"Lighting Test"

Lighting test, scene one, take one. Okay, so today's assignment is a lighting test. So the assignment is basically to do a three-point lighting setup.
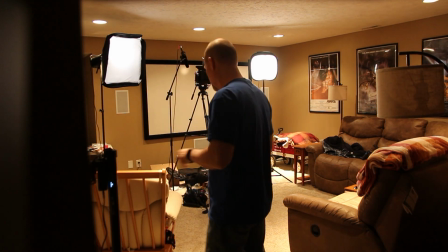21s
And the reason I'm walking away from the camera is because I want to make sure that my lights are adjusted. Now, for my lighting, I have an app
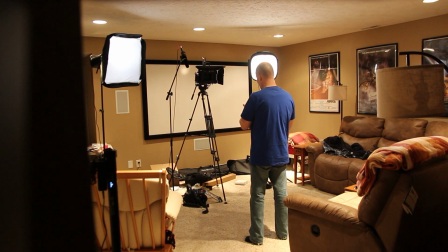32s
that I can use to, kind of turn my lights off.
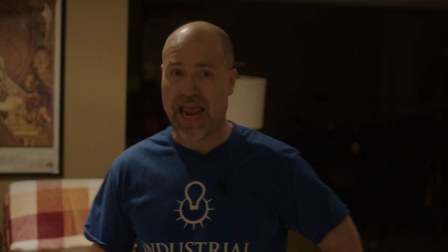38s
And so this is the ambient lighting in the room.
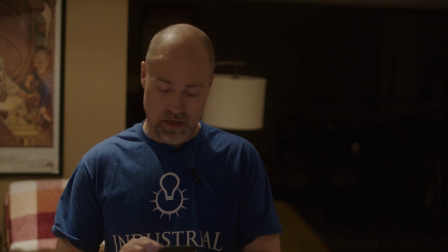43s
And if I check
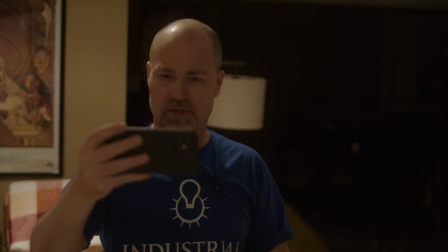47s
my filming app, and you'll hear my family upstairs because they're upstairs having a Christmas meeting.
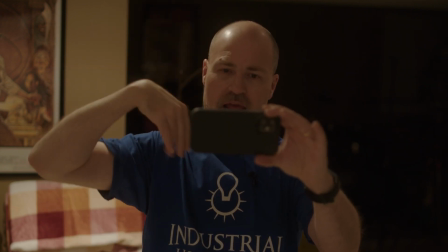53s
You'll notice that the light is harsh. It's coming down. It's bouncing off my bald spot.
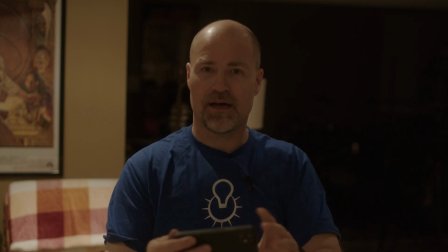59s
It's causing shadows all over my face, and it's really kind of unflattering.
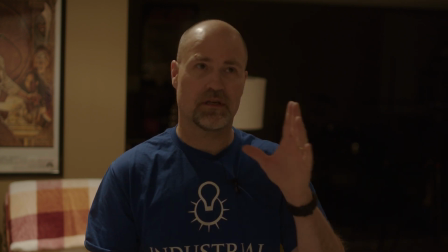65s
And it's very top down.
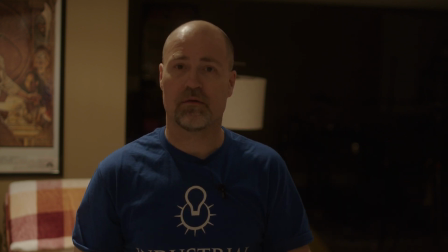69s
So what we're going to do is we're going to improve the lighting by using a three-point lighting setup, because that's what this lesson is all about, three-point lighting setups. So I'm going to start by turning off the overhead lights.
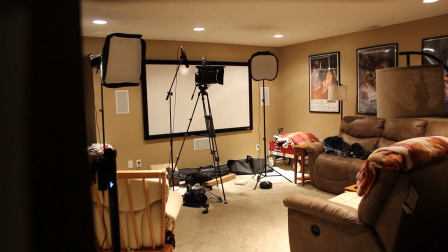Okay, pretty dark in here. You pretty much can't see a thing, except maybe my face in the light of my phone. So let's turn on the first light. Okay, let's go ahead and turn on the first light, which is going to be an LED panel, camera left, set at roughly a 45-degree angle and set up high.
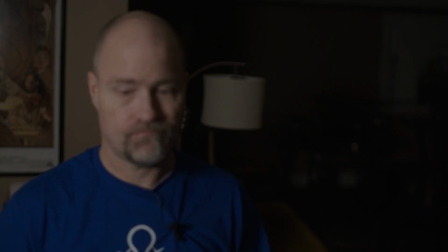113s
So let's start with that light. That's a little bit better, right? So let's take a look. I want to see what you're seeing, so I'm going to take a quick look at my app.
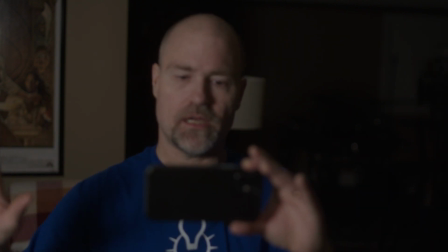124s
And you can see that there's a pretty good set of shadows now.
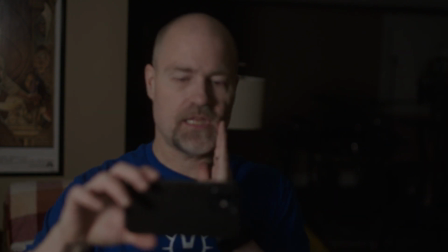130s
This side of my face is slightly hidden in shadow. There's a bit of a shadow here.
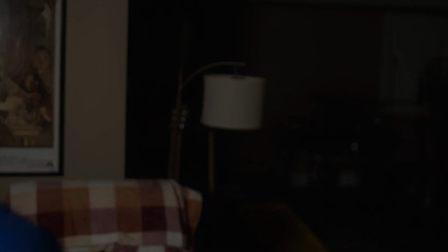135s
What I'm going to do is I'm going to move this light even further over and turn it just a little bit more.
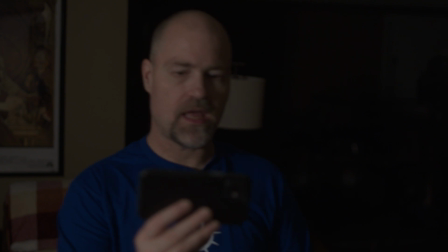145s
You'll see that from the other angle. All right, so with that turned, we're getting a nice Rembrandt triangle here.
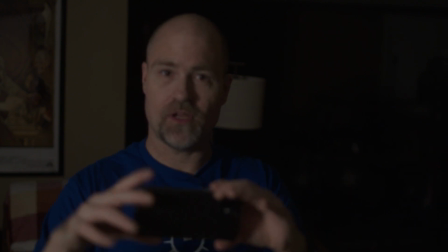154s
And looking at it from the opposite direction, there's a nice Rembrandt triangle here, and you're seeing my face in shadow.
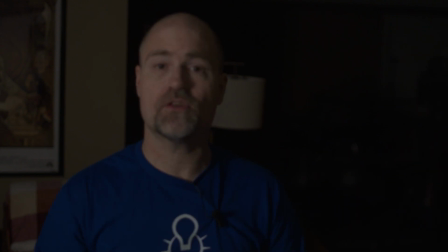161s
But there's still a lot better light. Let's go ahead and turn on the second light, which is I can't think of the name of the type of light, but it's more of a spotlight, and that one's on my right or on my left.
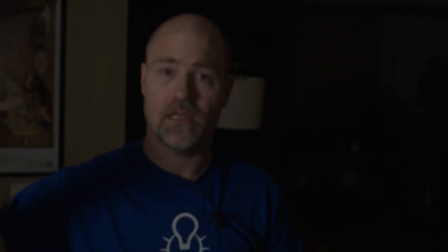175s
It's also diffused, so both of my lights are diffused. My LED is diffused, and this other light is diffused.
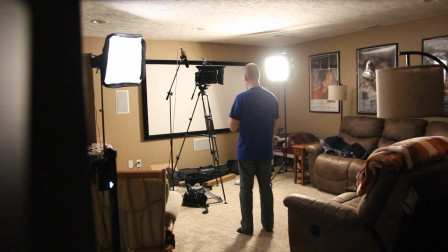181s
So let's go ahead and turn that on.
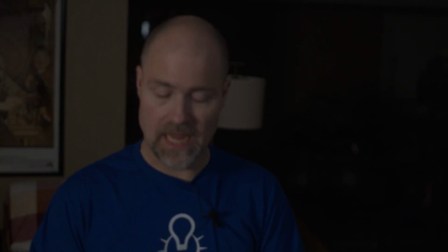185s
Okay, and now if we look at the app, or if I look at the app, you can now see my face a lot clearer.
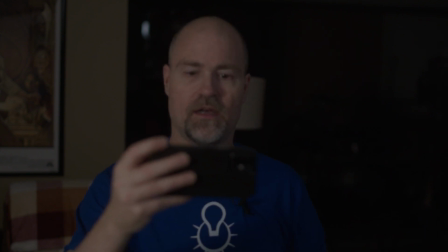193s
It's very well defined. You can see both sides of my face.
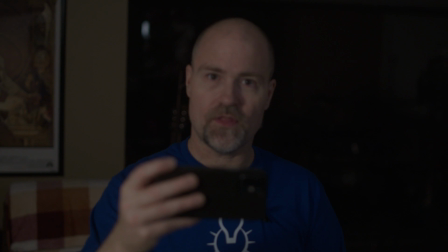198s
It's a bit brighter in here than it was because it was very dark. Let's turn on the last light, which is going to be so we've got our key light on the right.
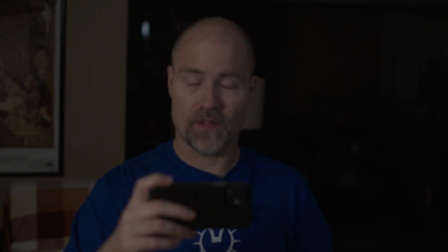207s
We've got this very diffuse light on the left. Now let's go ahead and do backlight.
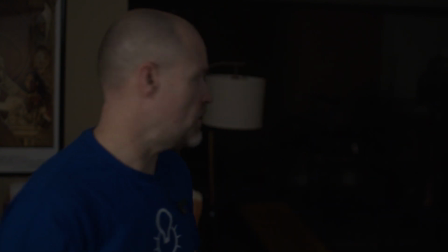214s
So that it causes a ring, and I've colored this one a little cooler than the rest. So once again, you'll see this through the other camera.
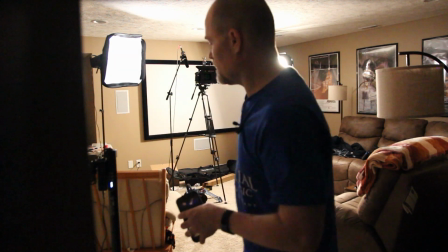223s
We'll turn this light on. All right.
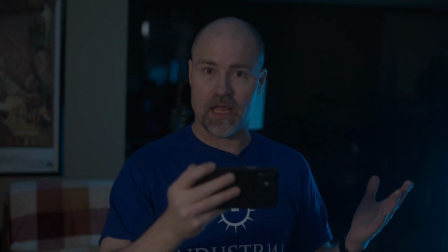231s
And so now we have a key light, which is the third light.
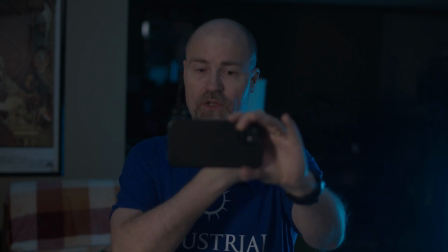235s
And as you can see, just based on what I'm looking at on the app, you can see that there's a nice bit of coloring here.
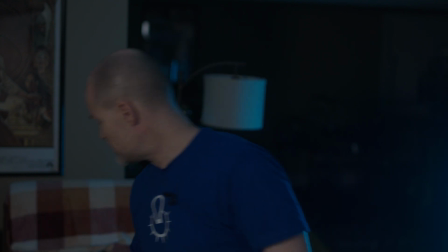243s
And it's actually bringing out my shirt so that you can actually see that it's a bit backlit, and it's actually framing me here.